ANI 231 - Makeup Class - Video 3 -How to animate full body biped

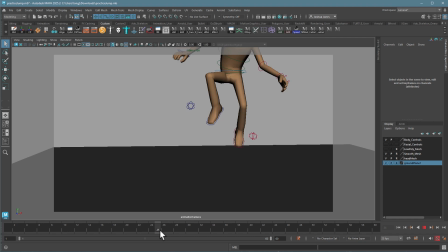It works best too if you're doing it at the end of a movement. If you do it over the course of a long movement, we just won't see it. So right here, for example, I could switch over. I'll just do one expression change at the end here.
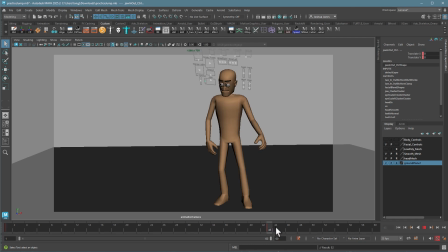So if I keyed the expression here, and then as he finishes his move, actually let's do it even a little bit later, and he changes the expression here, you'll see it. If you do it in the middle of a big movement, we'll just never see it.
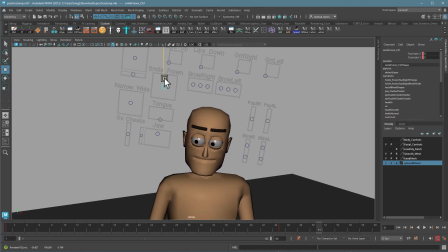So here I'll add in a little smile. Now this is going to be weird because it's going from a flat expression to a real one. So it won't be ideal.
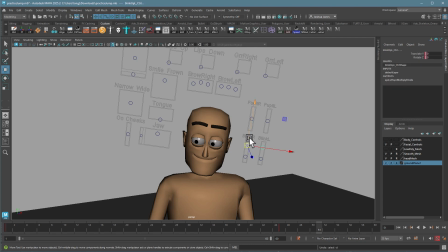And when you smile, you tend to narrow your eyes. Will feel more like a smile, and maybe we'll
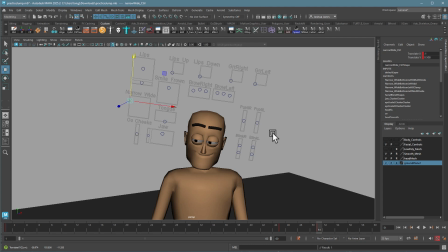let's going to try to push it to one side. There we go. And again, I'll just key this here.
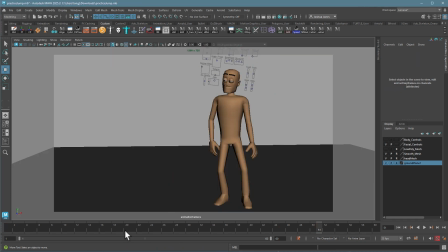So let's see how that looks. I can't even see it there. So what I would do, sorry, what I do here is I'd make it happen a little bit later during a period of less movement.
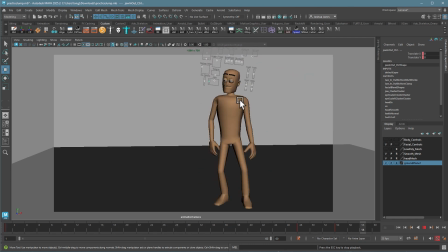Now we can see the expression change better. It's not a great expression change. I probably would work on that one a little bit. But hopefully you get the idea.
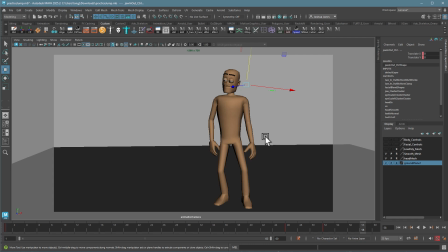So there you go. I know that's a lot, but I covered a lot of techniques there. Mostly it's a matter of going through and offsetting the action, delaying things, dragging things, or making new paths for things to go on.
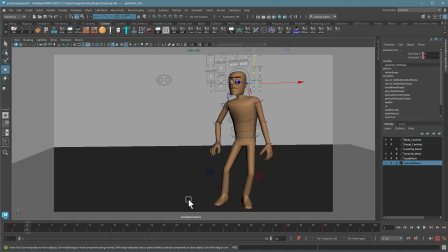Like I mentioned before in class today, if you take a look at this,
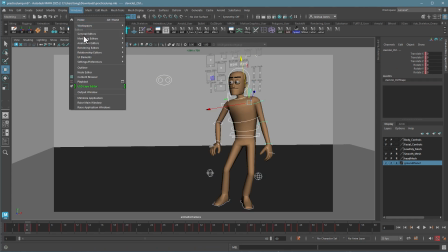the graph editor is no longer nice, pretty straight rows of curves if you've done it right.
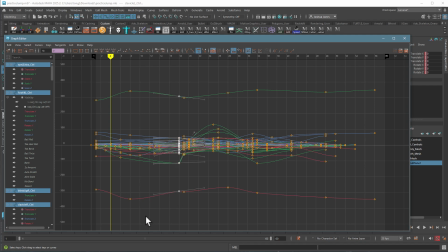We can still identify somewhere in here was probably a key. This was obviously a key. This somewhere in here used to be a key. I guess it's this one. But in between there, there's just now keys everywhere.
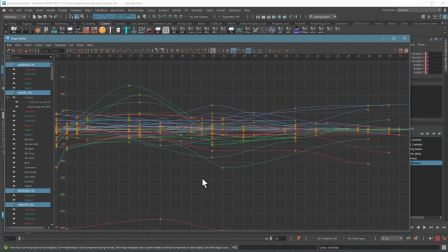So no changing timing, no fixing stuff like that. But the original structure is still underlying that and keeping it working well.
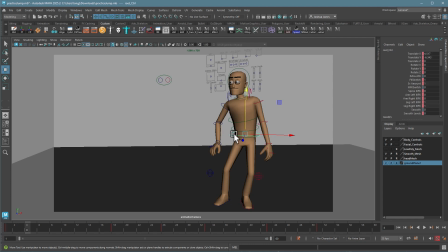Some things like the bouncing ball style will still be holding true.
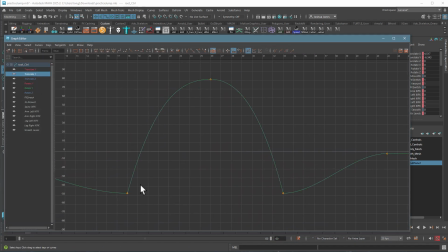So this one here, that main one is still going to be just a bouncing ball because that's what we want to have happen.
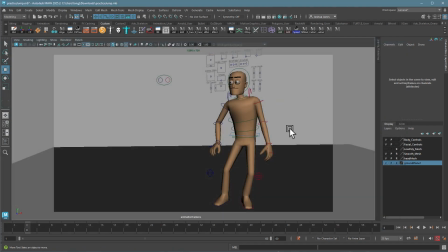So you can also go through one control at a time to fix it, but you often don't need to. So there you go. I do want to take a second to compare this to what it used to look like, just so you can see the difference. Again, I'll Alt-1 to hide the controls for a minute.
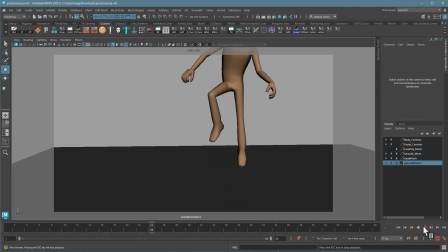Nice follow through. Timing is holding true from the beginning. But look at the difference between this, which I'll save out, and the original.
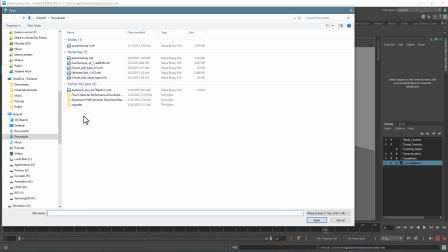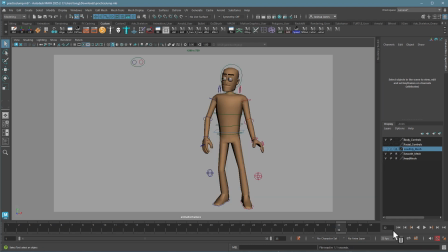There's not any comparison. You know, aside from the height of that one jump and a little bit of that timing fix, I'll make it a little more fair. We'll move them up.
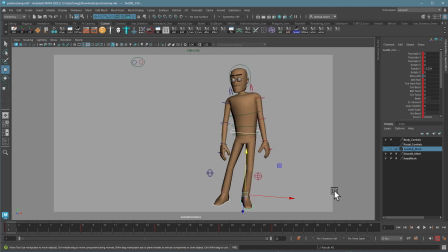But look at how stiff that looks in comparison. And with the timing slightly off, the difference it makes.